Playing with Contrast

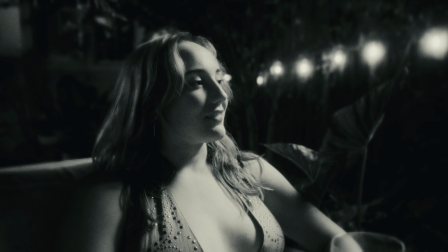11s
Kind of the part of being a cinematographer is to understand different environments and how that affects our contrast and our subjects and our background. So to kind of touch on this subject and break it down in a simple way, I shot 2 scenes that are very drastically different, and one scene is going to have to take away light and the other scene is we're gonna have to put our own light and try to control it.
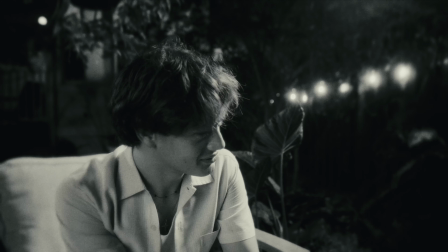41s
Okay, so starting with this shot, this is your basic 3-point lighting.
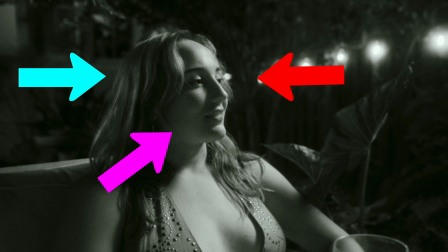46s
We have key, fill, and a hair light. This shot is obviously at nighttime,
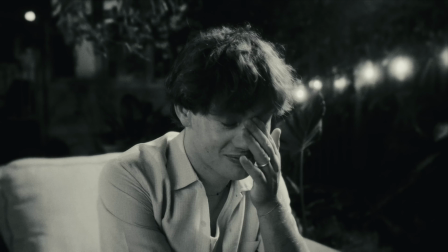52s
so I use those lights on the fence to motivate our key light, and that's where we're gonna start.
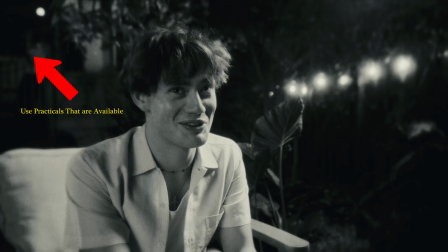58s
So we discussed with our fake director that we need a relatively medium contrast ratio,
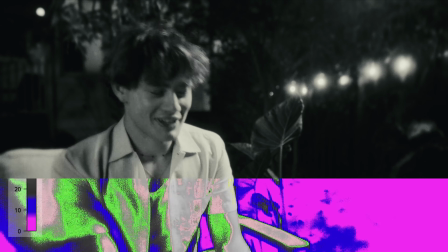66s
around a 12:1, so we're not going super contrasty and we're also not going to go super high key. This is at nighttime, so our fill side is going to be way too dark 99% of the time,
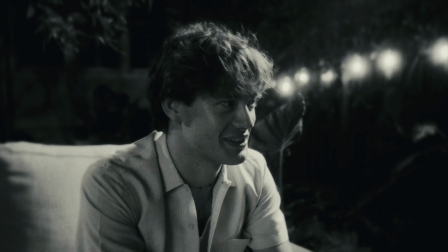78s
so we're going to bring in our own fill light, and that is just a 300x being shot through that frost material that I keep mentioning,
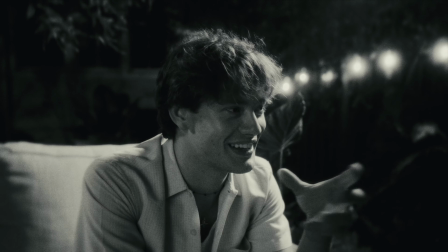86s
and that is just giving us a little bit of color contrast and fill on the other side of our key side.
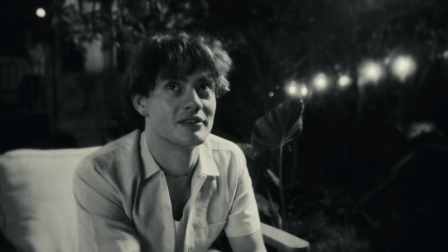92s
I'll show you the difference between putting a little bit of fill in, and then for Heather's shot, I basically turned the fill down to 1%.
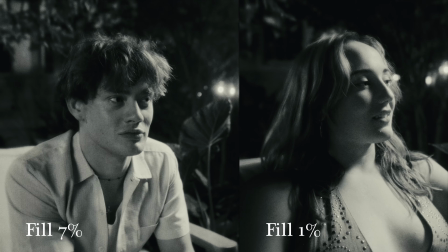100s
The last thing that I did for the shot was put in a big,
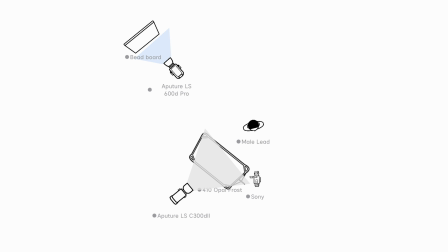104s
pretty bright bounce, and that's just giving the scene a little bit more realism and filling in our shadows and our background,
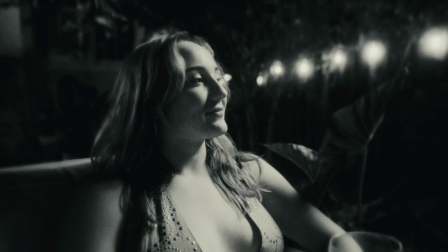110s
and it's also hitting our subject where it's giving us a soft hair light on both of these subjects. Learning how these changes affect our contrast is super important. For this scene, we added light. Let's look at an example where we need to control and take away some light. I didn't know the person whose apartment this was really, so I needed to be really fast.
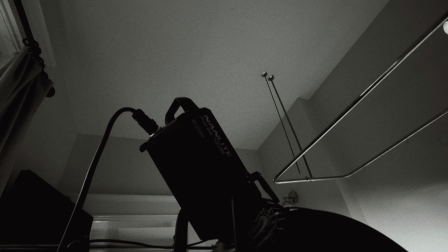137s
So a light dome gave us a nice quality of light, super fast. And this gave us enough control where we can still play around with it and we don't have
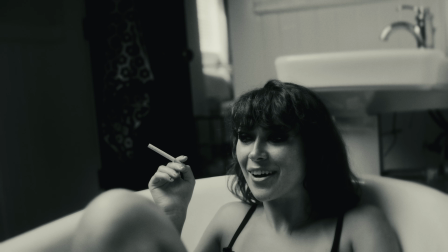147s
to put up many flags or need to use any other kind of diffusion. The second light that I used was the 22.
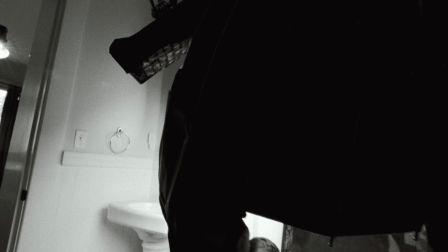157s
I just put it kind of relatively behind her, and that's just wrapping her key light around her face a lot nicer.
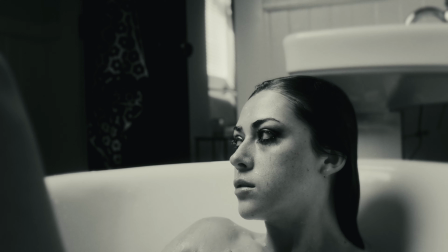164s
And then you can notice in this back room, I wanted to lift the levels a little bit,
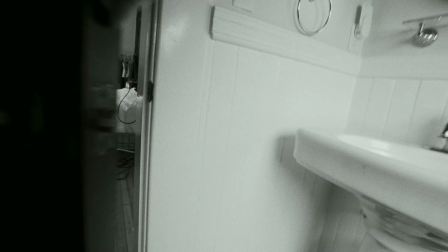169s
so I put the 300x back there and opened that window blind a little bit,
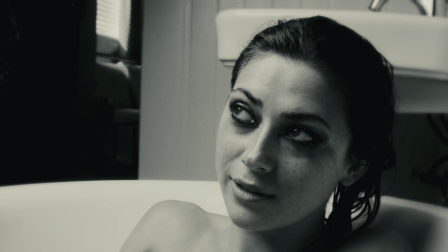176s
so we're getting some really nice texture and depth because we see right through that room through the door.
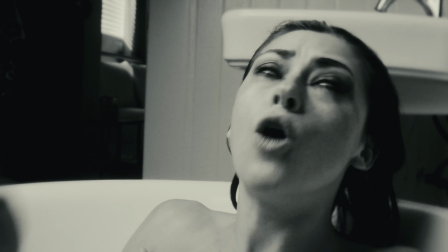182s
And that's doing a lot to give this shot some depth.
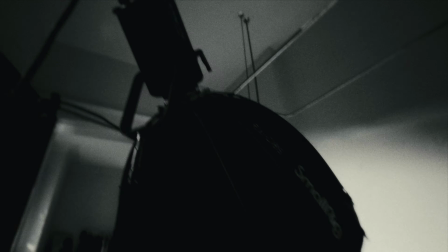187s
To make this super easy for myself, I literally just placed a flag on the bathtub and like leaned it against the wall,
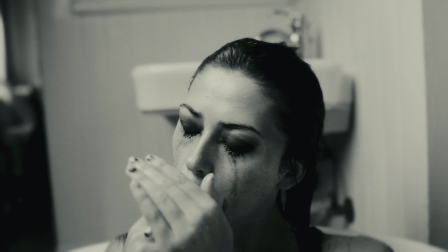194s
and we were getting tight enough where we didn't see it, and this was giving us the perfect contrast ratio that matched our other shot,
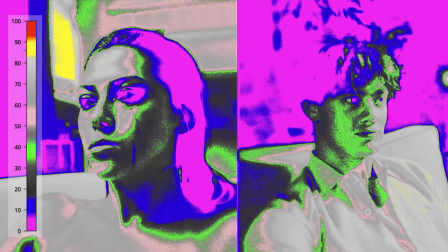203s
and I kind of just left it at it as is. Something that I do a lot is I'll just keep going, and sometimes I'll totally mess it up. So for this, I wanted to just stop, and I thought it looked good in that moment, so I just shot it as is.
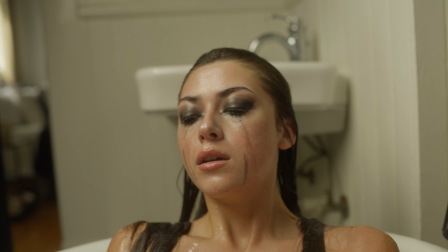217s
Of course, for this, I'm going to put a lot of contrast in our grade.
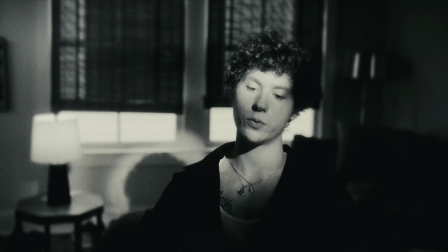222s
So if you don't know what contrast ratios are, difference between your highlights and your shadows,
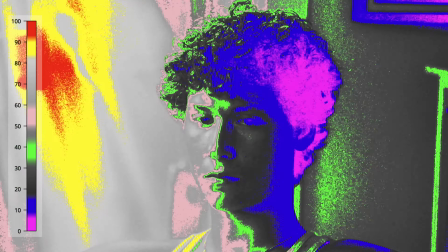231s
specifically we're talking about on our subject for our key light versus our shadow side.
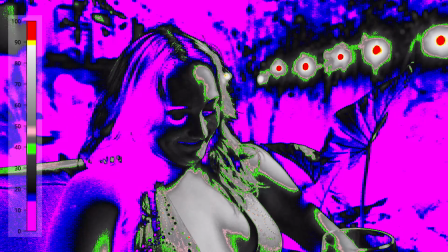236s
So if we look at this false color chart, we can tell that we're getting a nice contrast ratio here.
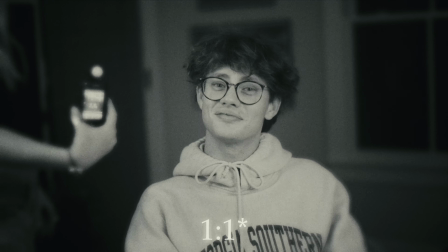243s
And then if you have like a 4:1 or an 8:1 contrast ratio, this is more of a high key lighting scenario.
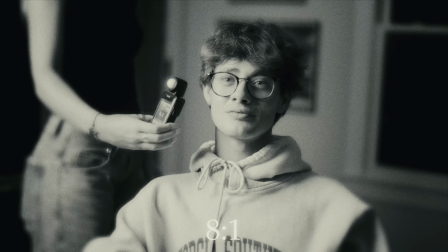251s
This is an example of a 8:1 contrast ratio.